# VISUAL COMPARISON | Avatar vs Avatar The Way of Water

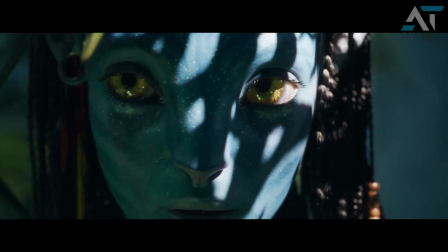7s
The teaser trailer to Avatar: The Way of Water has been out for a week now at the time of making this video,
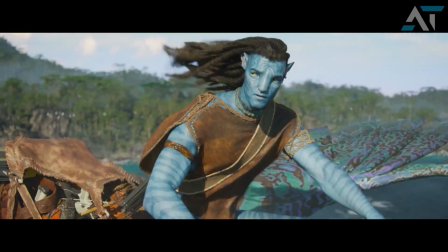14s
and I've probably watched it around 24 times, and it feels like every time I see more and more details,
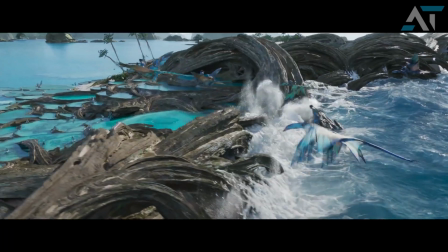22s
especially if you compare it visually to the original film. Hope you're doing well and having a great day,
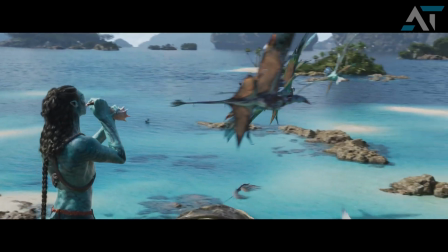28s
and in this video I wanted to go over the teaser trailer comparing the visual
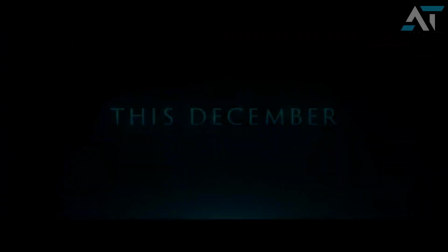33s
aspects of this film as it is being released 13 years after the first film.
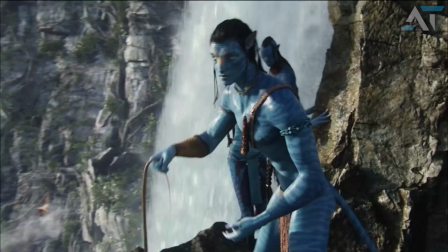38s
Now don't get me wrong, the first Avatar movie is still a fantastic visual treat and holds up incredibly well,
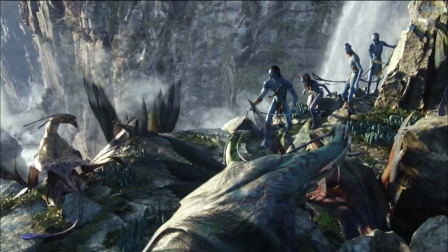46s
but if you compare details, especially the environment of the teaser to the first film,
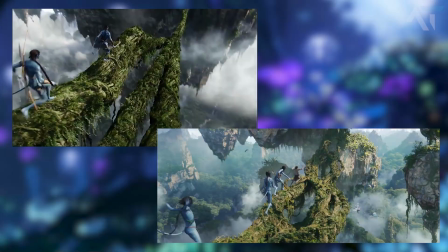52s
you'll see just how much improved. Going over the teaser from start to finish, right off the bat you can see a major improvement during this scene of the floating or Hallelujah Mountains. The most obvious difference is the background.
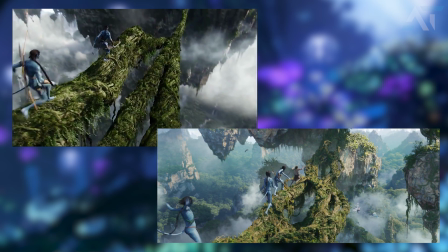66s
In video games, you often have a setting called draw distance, which shows how much of the background or distance, in this case, should be rendered, and when you look at the floating mountains in the first film,
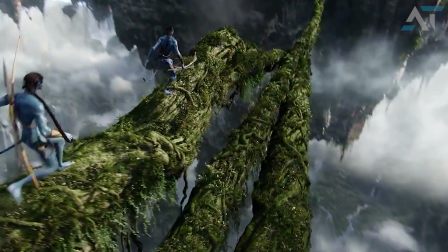78s
a lot of it is covered in fog while being blurred in order to reduce the amount being shown on screen.
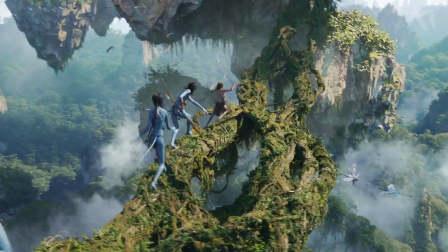84s
However, in the second film, you can clearly see a huge improvement to the background. Everything just feels open and alive, a huge improvement in draw distance, allowing for much more detail to be shown on screen. It feels like the scene has depth and multiple layers are shown in the background.
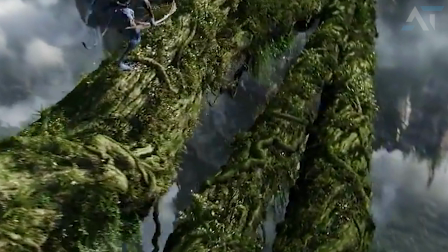102s
You can also see the difference in the branches themselves, as they almost feel blurred and not alive as the ones you see from the teaser.
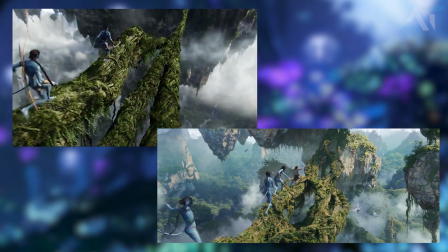111s
Again, not stating that the first film looked bad, but in comparison to the sequel, you can really see how much the visuals has improved.
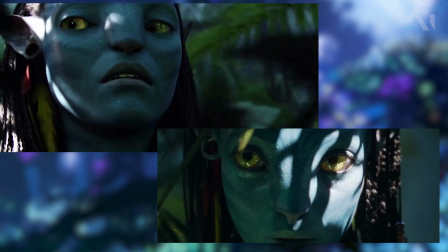119s
The second shot focuses on Neytiri, and it mirrors a similar shot from the original film.
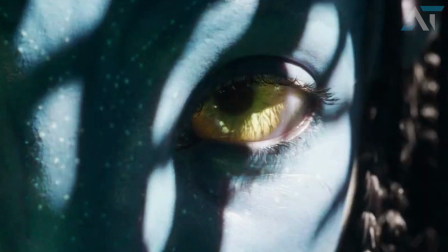125s
The massive standouts are the eyes. The reflection and level of detail on the eyes is significantly improved, and you can really see the smaller details on her eyes, something that wasn't nearly as detailed in the original film.
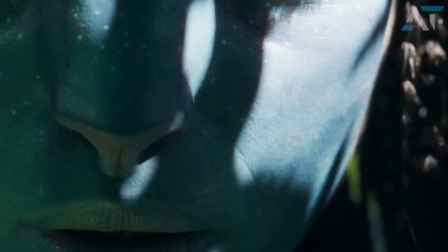138s
Looking at her skin, you can even see pores and hair follicles,
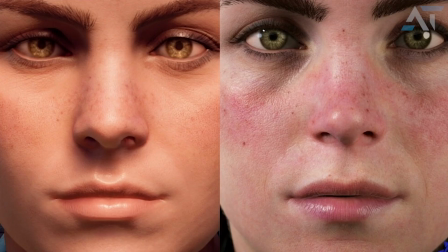142s
as it almost reminds me of that comparison between the video game Horizon Zero Dawn and Horizon Forbidden West.
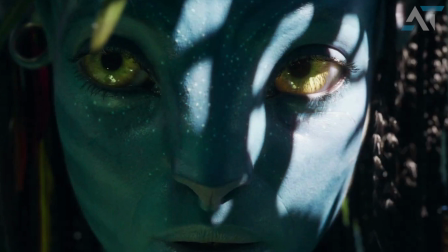149s
The shadows and ray tracing improvement also stands out, especially if you compare it directly,
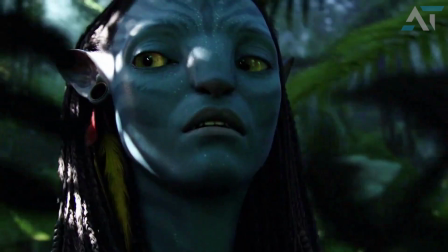154s
as the original Neytiri, referring to the first film of course, almost has a glossy or shiny look to her face, which kinda makes it look a bit more CG now compared to 2009.
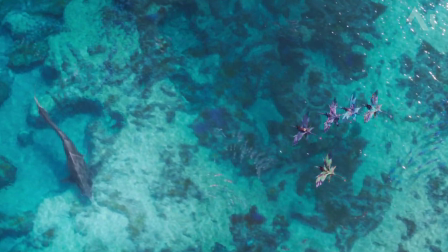166s
She just feels more alive in this shot. Looking at this flying shot from above, it really makes me feel like I can just reach out and touch the water.
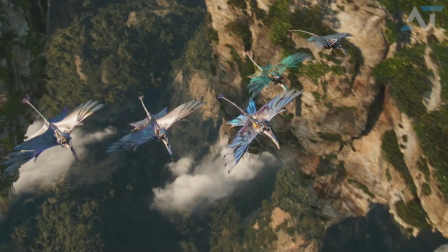174s
Kinda makes me want to go for a swim, and if you look at a flying shot from the original film, again you can see the background is somewhat blurred, even zoomed in to avoid the amount of detail needed to be shown on screen.
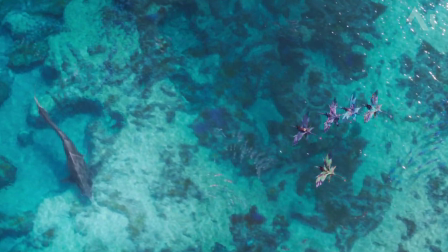187s
While in the sequel, you have a wide shot to really showcase what the designers, animators, and creative team has done with The Way of Water. You can even see the smaller detail in the water, which again just makes this feel much more alive.
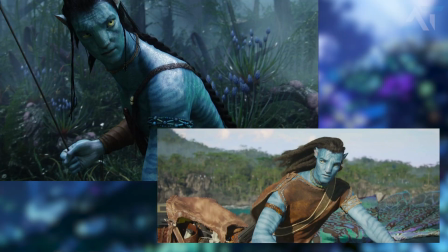201s
Moving on to Jake, the most obvious difference is his attire and hairstyle. Although he didn't have a full outfit in the first film, you can clearly see how well the cloth sits on his body during this flight scene. Just the way his hair moves in the wind looks incredible, as it is much more loose, while in the first film it was all tied up.
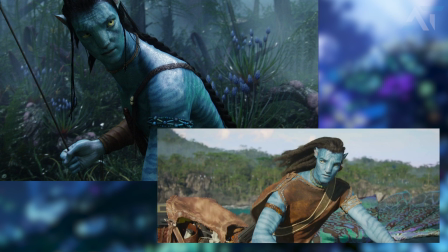220s
Thus there was way less to simulate.
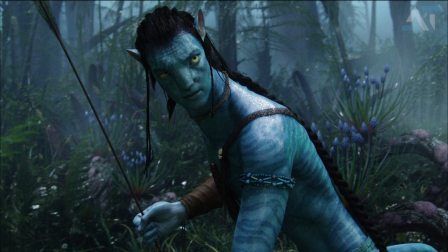222s
Looking at his skin, in the first Avatar film, just like Neytiri, his skin is a bit glossy, especially around the shoulder area. The level of detail on his face is equal to that of his body, whereas in The Way of Water, you can see the skin texture has a huge improvement.
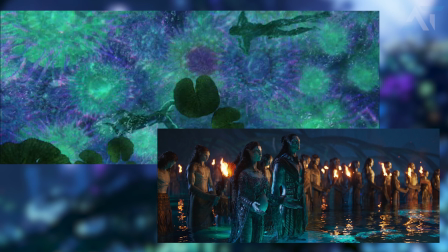238s
We didn't get too many water shots in the original Avatar film, but considering that James Cameron did underwater motion capture in the sequel,
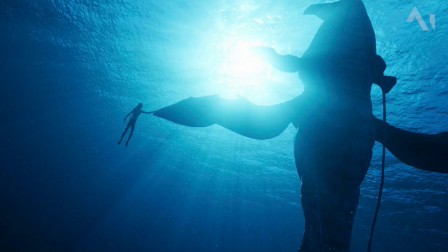246s
it really shows in this teaser, as the way light refracts through the water really makes this an experience you know will be an unforgettable one in the cinema.